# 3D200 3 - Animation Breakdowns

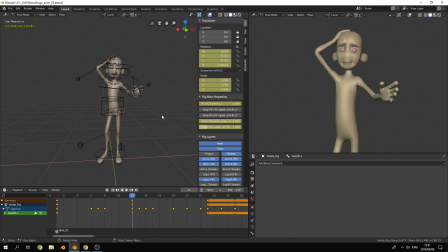Okay, it's creating our arcs, creating our paths of action, saying how we want things to move. It's not about the poses anymore. We've got the key poses in. So now it's about breaking that down and adding more detail.
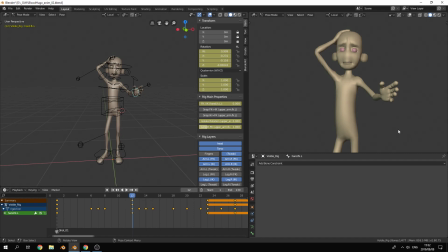Okay, so I would do one thing. So adjust the arm, look at what the animation looks like. Okay, so this is it. I make small changes. So I get my in-between pose and I build on that. I change one thing, see how it moves.
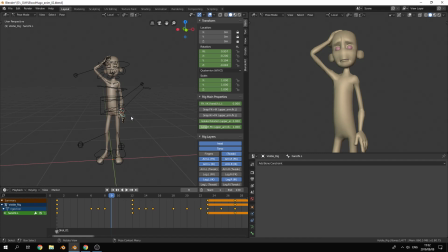Add on that, see how it moves. Decide it's a bad idea, undo it, do something else. Okay, so this is a process which really can make or break the animation. It can really make it much more interesting or just leave it dull. Okay, so here we're really sculpting it out.
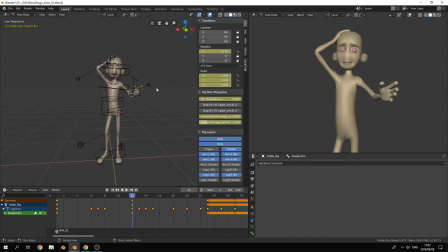Okay, so let's open this up a little bit more. Okay, so this is still 100% the in-between, between there and there, in terms of the fingers and the hand.
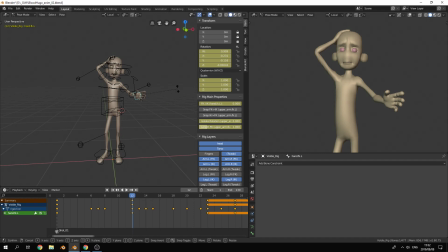So let's go and rotate the hand just a bit closed.
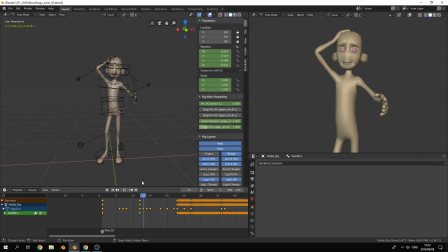Okay, more drag. Okay, so remember overlap, drag, hands, very important. Okay, so try and have that overlap a little bit more.
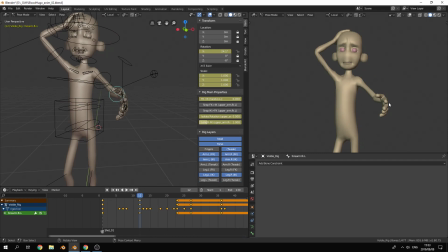Okay, so by delaying the joints at the end of the chain, we're adding an overlap. Okay, so we're countering what it does by slowing those down before it gets there. Okay, so also remember key poses and solid drawing and all of those come into play here.
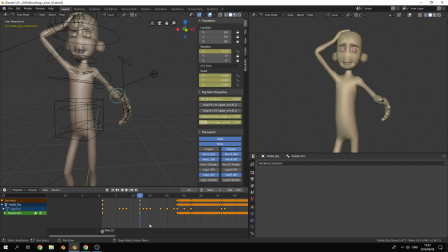Trying to get the silhouette to look as appealing as possible. Even though it's just a breakdown and a quick pose from one place to another, we still have to make sure that it reads well, okay?
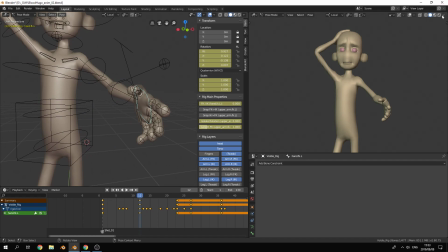And that's in this view as well as in that view, okay? So that we can clearly see that doesn't really look like a hand, so let's pose it to look like a hand specifically.
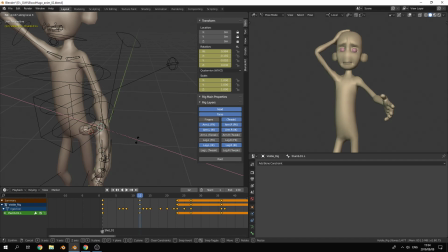Okay, so one thing, breaking the silhouette there with the forearm and the thumb, you know, that's very, very, very important.
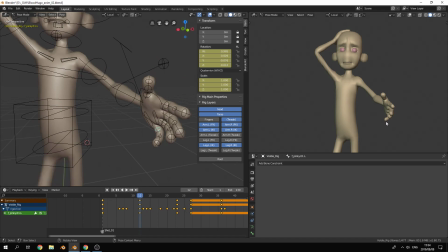Trying to break up that complete solid line over there around the fingers. But while still maintaining an appealing pose.
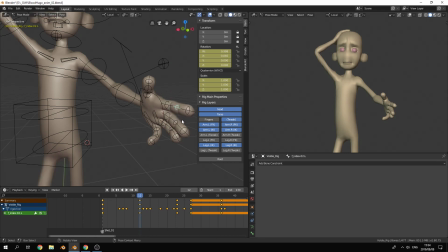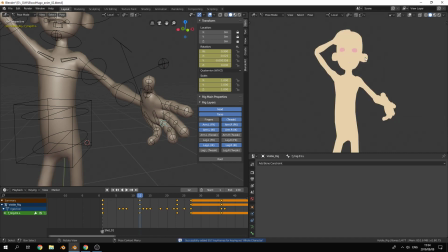Okay, so small changes, but more distinctly a hand than what we had before.
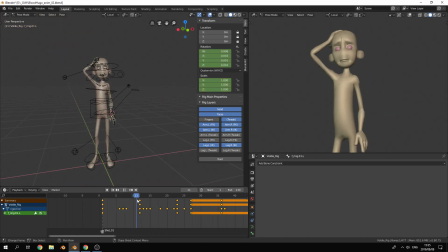Okay, so let's leave that there for now. Then we go and say, okay, well, we still want to add more detail. So in between those poses, what can we do? Okay, so there again, now we have this triangular movement like that.
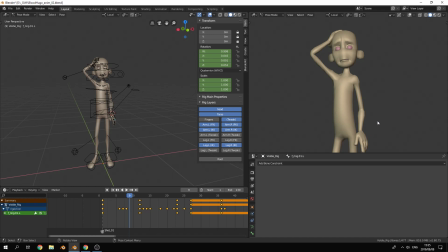I want to sculpt that out specifically around the top here so that it makes more of like that kind of shape, whatever you call that. So at the top, let's add another in between here as well.
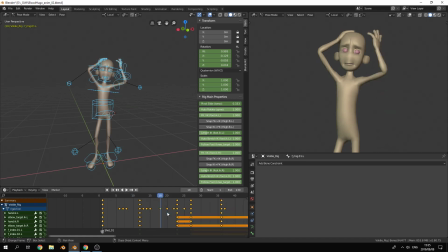Again, same thing, select all my controls, select all my keys, temporarily put it in linear, press key, put everything back into constant. Make sure that you are still in FK or IK, and then take it from there.